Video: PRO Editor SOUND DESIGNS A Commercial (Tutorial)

Just another nice layer. And just to be clear, I do expect a lot of these to make it into the final sound mix, but sometimes I'm actually giving the re-recording mixer different options, so they can kind of pick and choose what works best.
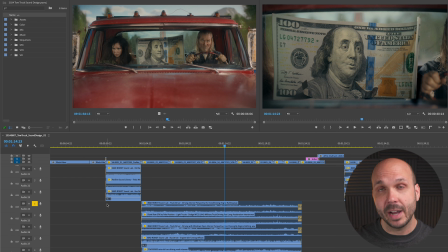And I think in this case, they might not use all 5 of these sounds, but they might use a few of them. We'll just have to wait and see when we hear the final sound mix at the end. So in addition to those ambiances, now we want to add some specific sounds that really emphasize the discomfort.
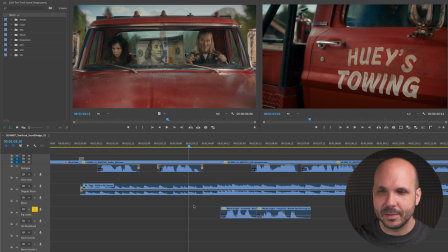So let's take a listen. Okay, here we have some wooden bed kind of creaking. Let's hear what this sounds like.
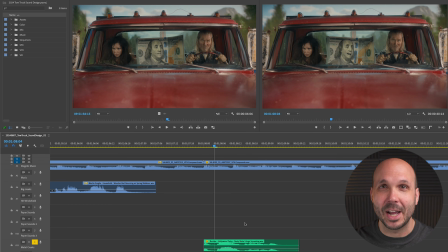So that's kind of a cool sound to play during her close-up. You can really hear the sound of her weight shifting. And then down here we have a rusty metal hinge squeak. Let's hear what that sounds like. Okay, subtle but pretty cool. And then we bring back the metal hinges on one of these shots later in the commercial. Let's take a listen. Now let's check out my favorite part of this little story that had some really cool opportunities for sound design.
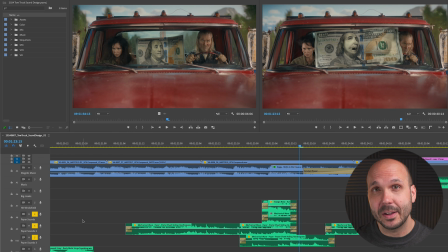Let's listen to these 3 tracks of paper sounds I brought in to really bring the bill to life. And now let's check out the impact sound of him hitting the windshield. And then as soon as she starts rolling down the window, we wanted a big whoosh of wind to motivate him flying up against the windshield.
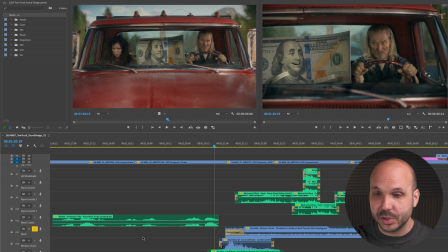Let's take a listen to some of these sounds. Here's an extreme climate thunderstorm ambience.
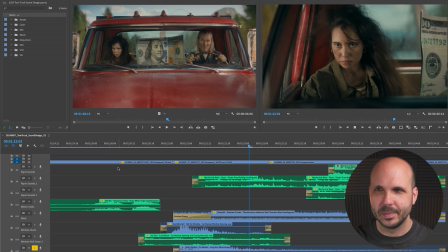Here's an airy whoosh. That really gave me the impression that air was swooping in.
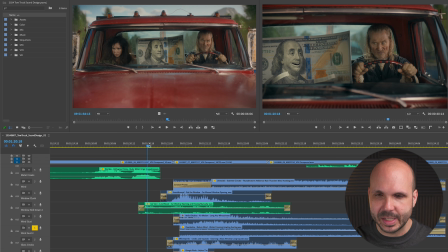I really like that one. Here's a winter freezing, howling, gusting. Let's take a listen. Okay, and now let's get into the actual sound of her rolling down the window. Out the window, car manual window opening. Let's take a listen. That one had a nice thunk to it, but I actually used multiple sounds to make this work, so let's keep going.
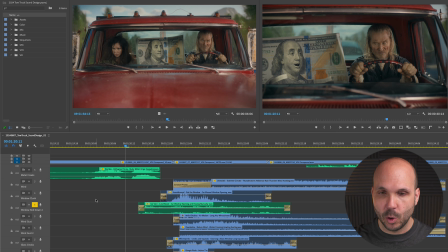Here's a car window opening and closing manually. Okay, in that one you can kind of hear the whole motion, which is nice. Here's some squeaking that adds to it. And then let's check out one more. Another nice thunk. Let's hear all of those together. Now let's take a look at the very last shot so I can show you some of the paper sounds and the ambiances that I used there.
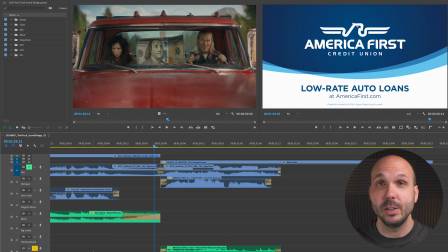Okay, first we have this poster sheet rolling, handling sound effect. And these ambiances are mostly repeats for what you heard in the previous shots. So I'm going to show you them all at once. And last but not least, we wanted to add some music coming from the truck stereo. This is known as diegetic music. That means it's coming from inside the world of the film and the characters can hear it.
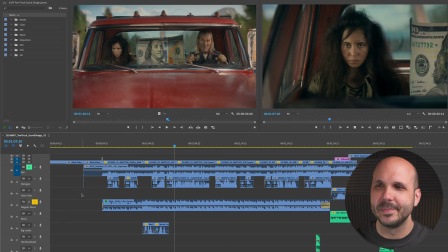And then during the art card, we have non-diegetic music, which sounds like this. And before I play the final mix, I have to give a huge shout out to director Scott Rice. He is ultra talented and it was so fun to be a part of bringing his vision to life. And of course, the re-recording mixer, David Bewley at Pony Sound in Austin, Texas, who just made this sound fantastic.
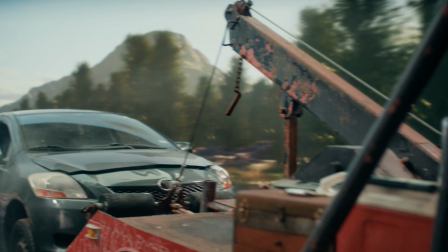Here it is.
Are you okay? You seem upset.
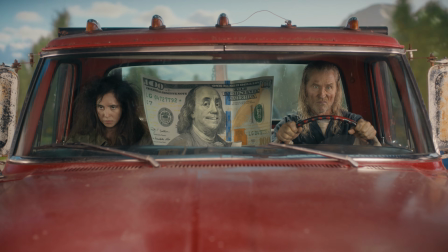Turns out you were right. Our car was breaking down and we did need a new one with a loan from America First Credit Union.
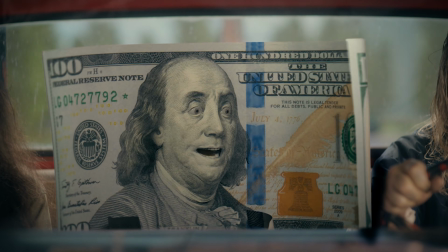Me saying there was no hurry and to wait was wrong.